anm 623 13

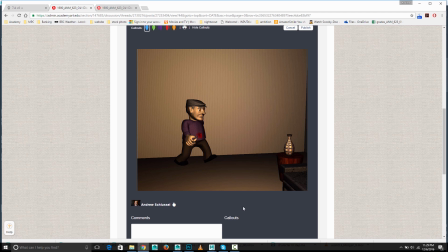8:16 It's a very warm look. I think what you can do that I think you'll like is to contrast that with a little bit of sort of daylight. So imagine that there was like a window on the left here, and get kind of a bluish tint light hitting him from this side,
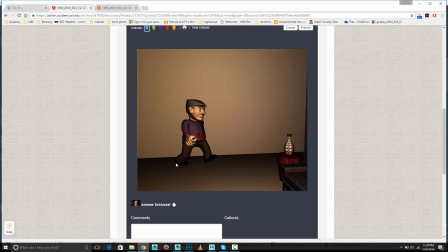8:34 and that would kind of help fill in some of the dark areas on a lot of these surfaces, but it will also add some nice contrast, so it's not sort of so evenly warm. And sometimes even that bluer light, sort of daylight, can actually make the warm light look even warmer because it's not so even across the whole thing.
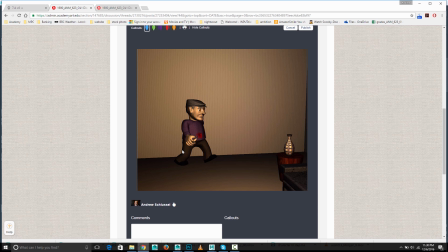8:54 It'll show the contrast of that color a bit. So I would say just give that a shot, see if you like it. Throw maybe an area light where you'd imagine there'd be a window, and give it a little bit of a blue tint and see if you like what you get. But I mean, overall it looks good. Things are pretty clear.
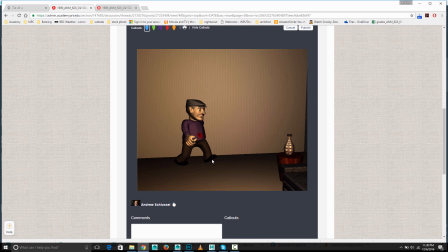9:11 The other thing I would consider doing is some kind of faking some kind of bounce light from the ground, just so that under his chin and under his nose and those kinds of areas
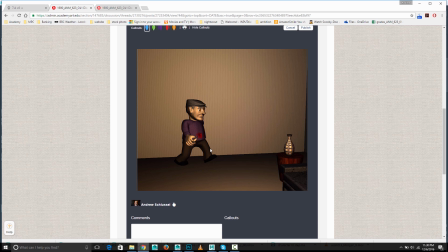9:24 aren't quite so dark, because right now they're very dark, and in a room like this there'd be enough light bouncing around that you wouldn't quite get such dark shadows. So even just like a directional light pointing up, that's sort of the color of the floor, can help fill in those shadows a little bit. But yeah, overall it's looking pretty good.
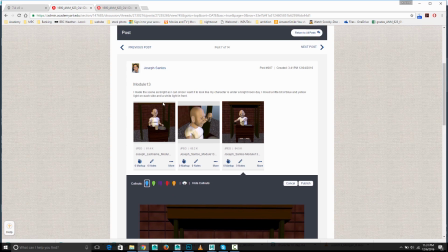9:48 So this is Joseph, and I definitely like the
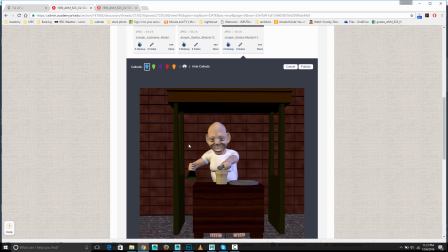9:54 The contrast, the color contrast, is a little bit of what I've talked about in some of the other ones, where you have like the cooler light coming from one side and the warmer light coming from the other, and just kind of really helps sculpt the shapes a little bit.
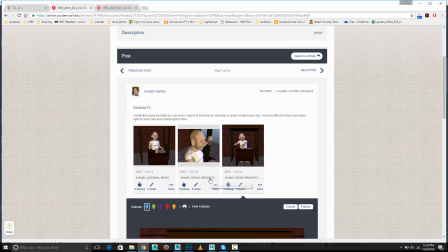10:06 One thing I think that you're not getting though is you said under a bright noon day.
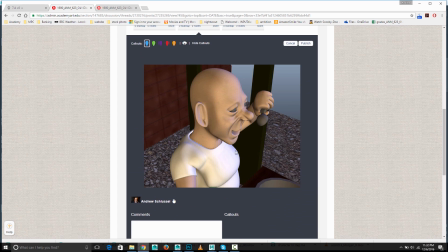10:12 So if you pulled up reference of a bright noon day,
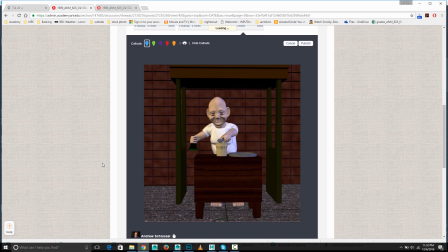10:16 what you would find is very bright light areas and very dark shadows. It's just a high contrast thing. The shadows more or less straight underneath the object, not long shadows, but kind of small shadows, because at noon the sun is overhead.
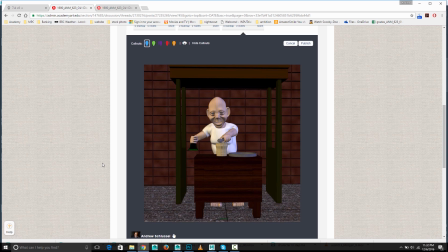10:33 So you're not necessarily getting the bright noon thing, because that's characterized by a very high contrast. Whereas this is, yes, you have some color contrast going on, but as far as light and shadow, you don't have any kind of extreme contrast going on.
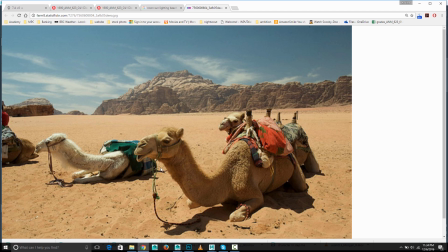10:49 Here's a sort of a midday sun photo where you can see, dark shadows here underneath. We're on the actual, the sun's a little bit over to this side. So we're a little bit on the shadow side of these objects, which is good for photography.
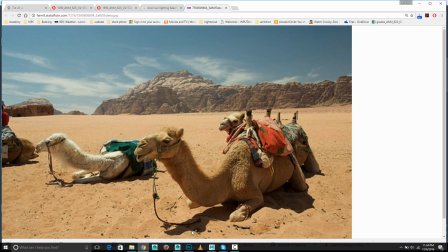11:06 But you see that shadow is mostly underneath them. It's bright light, dark shadows. You can see like this white area is overexposed here because the sun is so bright. So I think that's sort of what you look for if you want that noonday sun thing, of that kind of higher contrast image.
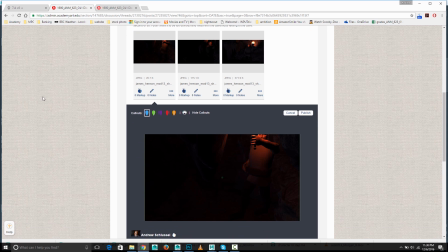11:25 Next we have James, and we got this torchlit scene.
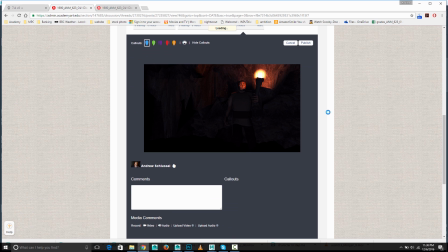11:30 So you're definitely getting a feeling of this being the main light source. If you can soften your shadows, that can help too, because firelight might have a little bit of a softer shadow.
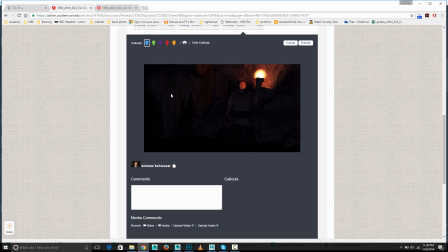11:44 And the other thing is just to bring out some detail. You could bring in another light source. Now it could be that in reality he's so deep in the cave that the torch is truly the only light source, but you can take some creative license.
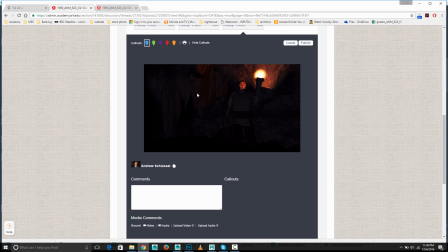11:59 So I might do sort of a contrasting color light, like a cooler light coming from the side here maybe, and maybe just getting a little bit of highlight on some of these edges, and on his side here, just to kind of bring out some of the shape and things don't fall so much into darkness,
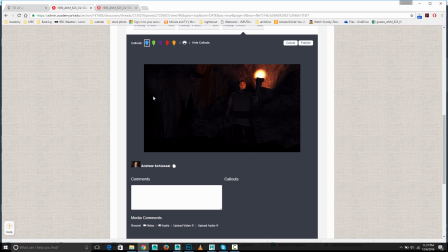12:18 and you'll be forgiven for a little bit of creative license if you keep it kind of subtle and just kind of get like maybe a little bit of blue light to just bring out the edges of some of these things. But yeah, overall you've got the right idea with the decay and all of that.
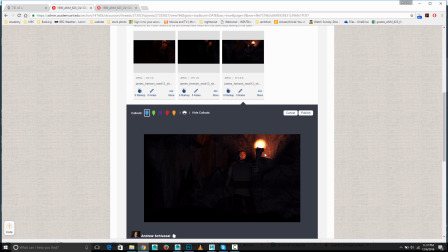12:33 I would have expected this to light the torch itself right here more, and maybe this part I'm not sure quite why it's so blocking that light.
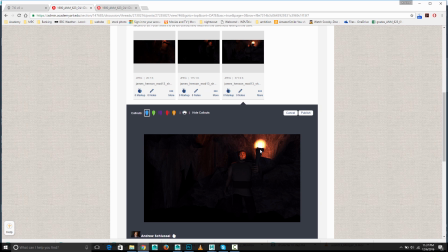12:48 It could be that the source of light is here and those are shadows that you might, if that's the case, what did you say here?
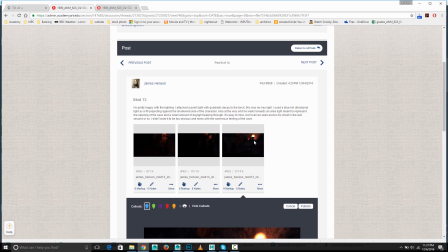12:56 It's a point light, and I'm wondering if that light's too low.
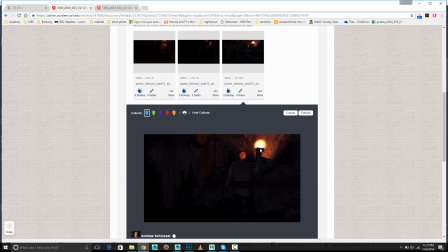13:00 So it might be that the light is kind of right in the base there, but maybe you can kind of move it up here so it's kind of lighting the top of this a bit more, and it's not being blocked so much by the torch itself. I'm not sure why, we're not at least seeing the top ridge of that lit more.
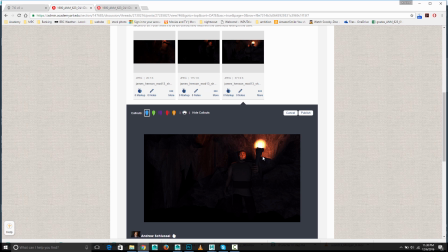13:20 So maybe try moving the point light up a little bit if it's not already. But you're definitely getting a feeling for it.
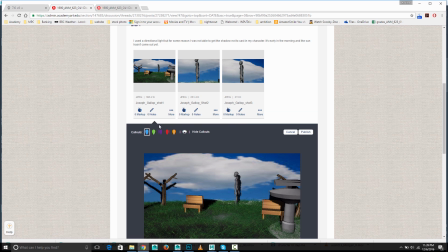13:26 Looks like. So we've got Joseph.
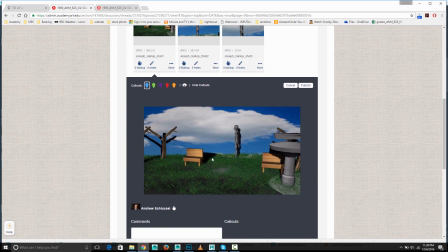13:31 So I think you do actually, you said you don't have the shadow casting from the character, but you do like this. I can see it right behind. It's casting. And what's weird is that you have the shadow cast on the backdrop of the cloud. So like this tree as well as that. So that looks kind of odd.
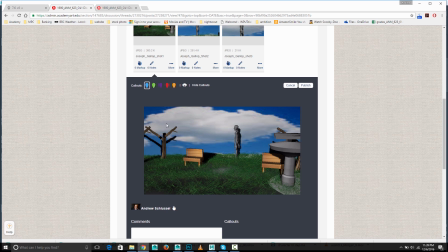13:49 What you might want to do is kind of remove this backplate that you're using as a cloud and try using physical sun and sky, which I go over.
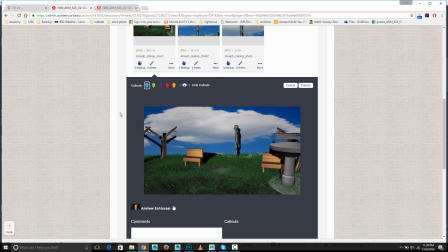14:01 I think that physical sun and sky does, if you're doing the outdoor thing, it's a built-in thing with Mental Ray. It makes it really easy. It works pretty well, and it's sort of like, you get your sunny day right off the bat, and things just kind of look good right off the bat.
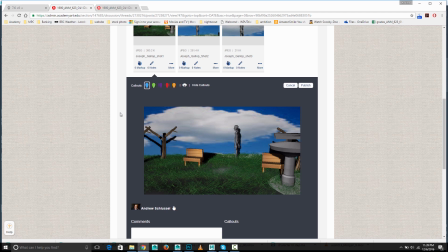14:19 So maybe give that a shot rather than just using directional light and see if you like the results. But right now, I think that the biggest sort of distracting thing is how the shadows are being cast on the cloud backdrop itself,
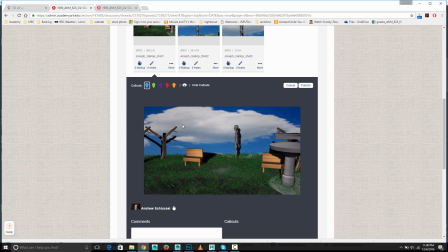14:31 which is distracting. And so you could select the surface and turn off receives shadows. If we just look at that real quick.
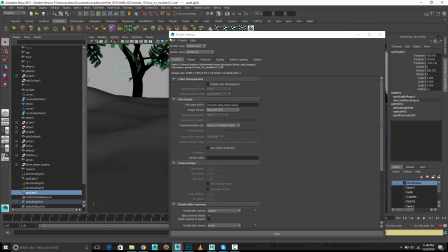14:43 I know I'm in a different scene, but I just want to show the attribute in the attribute editor.
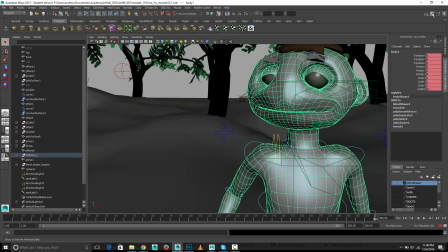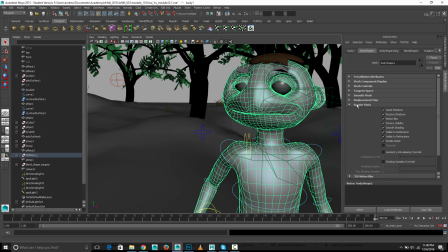14:56 under the render stats, you can turn off receives shadows for any surface. So if you turn that off for that surface, the shadows should not hit that cloud backdrop if you're going to continue to use that. But again, my suggestion is rather than doing that, do the
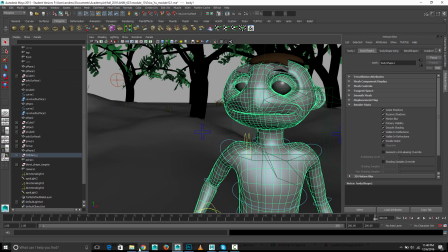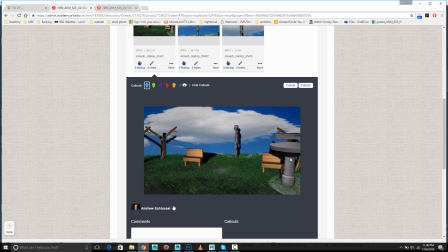15:19 mental ray, physical sun and sky. I think you'll be happier with the results. So here we got Evren.
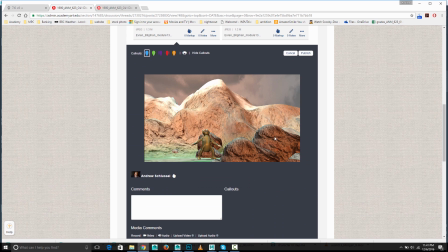15:26 Yeah, it's kind of got a good fleshed out look. Liking the rim light along the edges here.
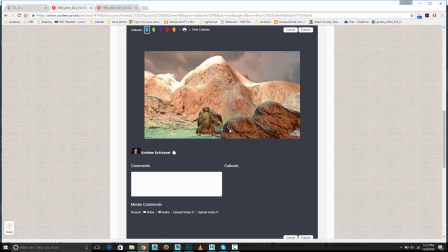15:32 I like that, you've got some foreground objects that are a little darker, some bright highlights up here, maybe a little more overexposed at the top than I would like to see. Our eyes tend to be drawn to the highest contrast point of the scene, which is here,
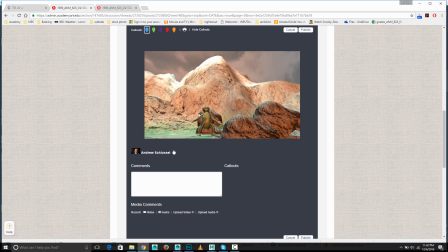15:48 and I would rather try to do things to kind of point our eyes to look at the character.
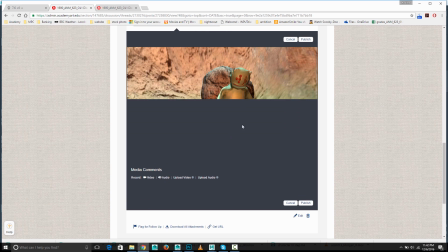15:55 And again, for this one, yeah, you've got kind of a nice rim light going on the character.
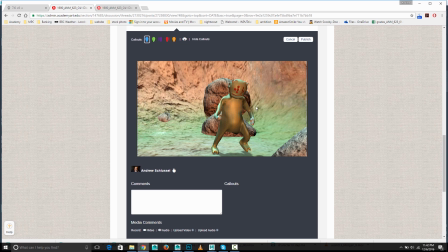16:01 You've got a cast shadow here, which is good. I don't know why the rocks are not also casting a shadow.